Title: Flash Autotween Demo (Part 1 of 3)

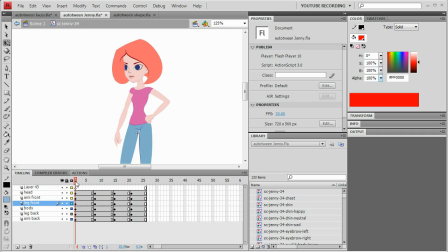257s
It's a really simple move, and I already built in the anticipation, overshoot, and then the settle. And all I'm going to do is I'm going to put in some more, use the Auto Tweener to put in some more in-between frames. So she settles here, so let's just do that 20-80 that I did before.
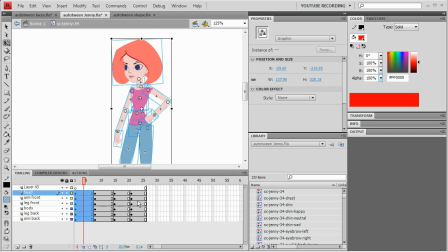277s
So 20-80. And that probably doesn't work especially well for the arm there, for this arm, because and that's going to ease into that pose, but I don't really want to ease into that pose.
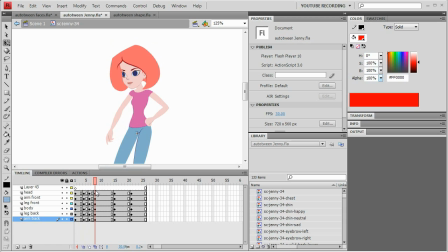296s
I want to start slowly, but then be moving fast when I hit that, at least for the arm. So what I'm going to do is I'm just going to, I guess I'll just modify those poses that it gave me.
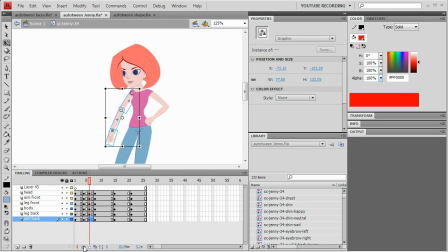308s
And this is something that I do a lot when I use the Auto Tweener. I just, you know, use its initial thing as sort of a guideline. Let's go with that one.
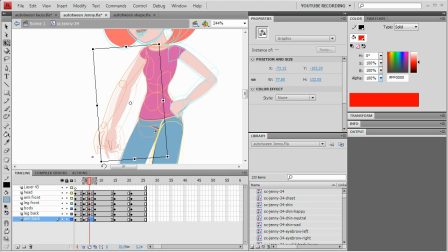319s
Sort of a guideline of where I want the, oops, where I want the symbols to go.
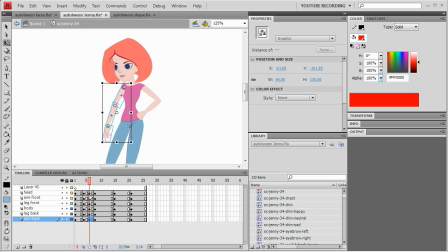329s
So now I just, you can see I just sort of made that arm have its own little anticipation of the anticipation. This is, of course, overlapping motion, which is very important for good animation.
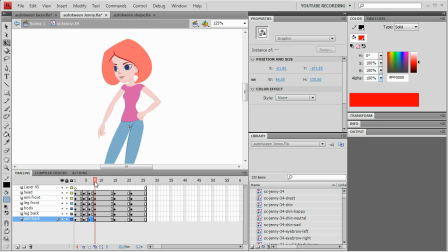346s
So that the, basically, the, in this case, the arm isn't moving at exactly the same time as the head and the body and all that. Then from there, let's just do that simple 2080. That's something I use a lot, and see how that looks.
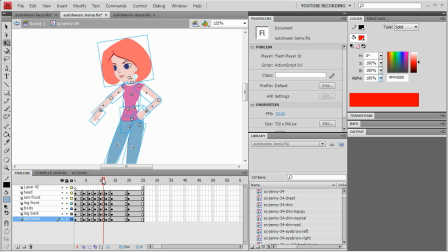367s
So you can see here's a problem with which probably anyone who's used any kind of tween has run into this. You can see that on the rotation, the hand right here starts overlapping the forearm,
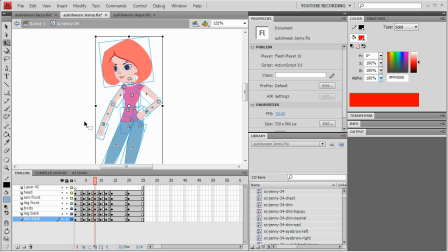383s
which that's just a problem with any sort of tween that doesn't use inverse kinematics.
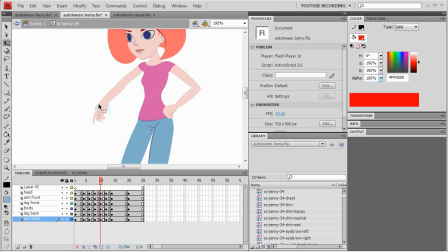389s
So if you use Flash's built-in inverse kinematics, you can avoid some of that. I haven't modified my tool to work with the inverse kinematics at all. I would actually be curious to see if it does work.
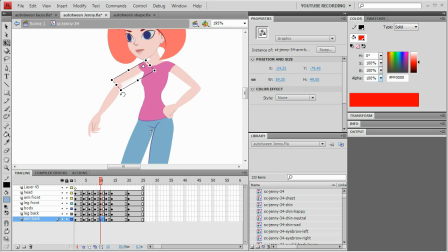403s
You can see I'm just tweaking some of these poses a little bit to make the motion flow a little more smoothly.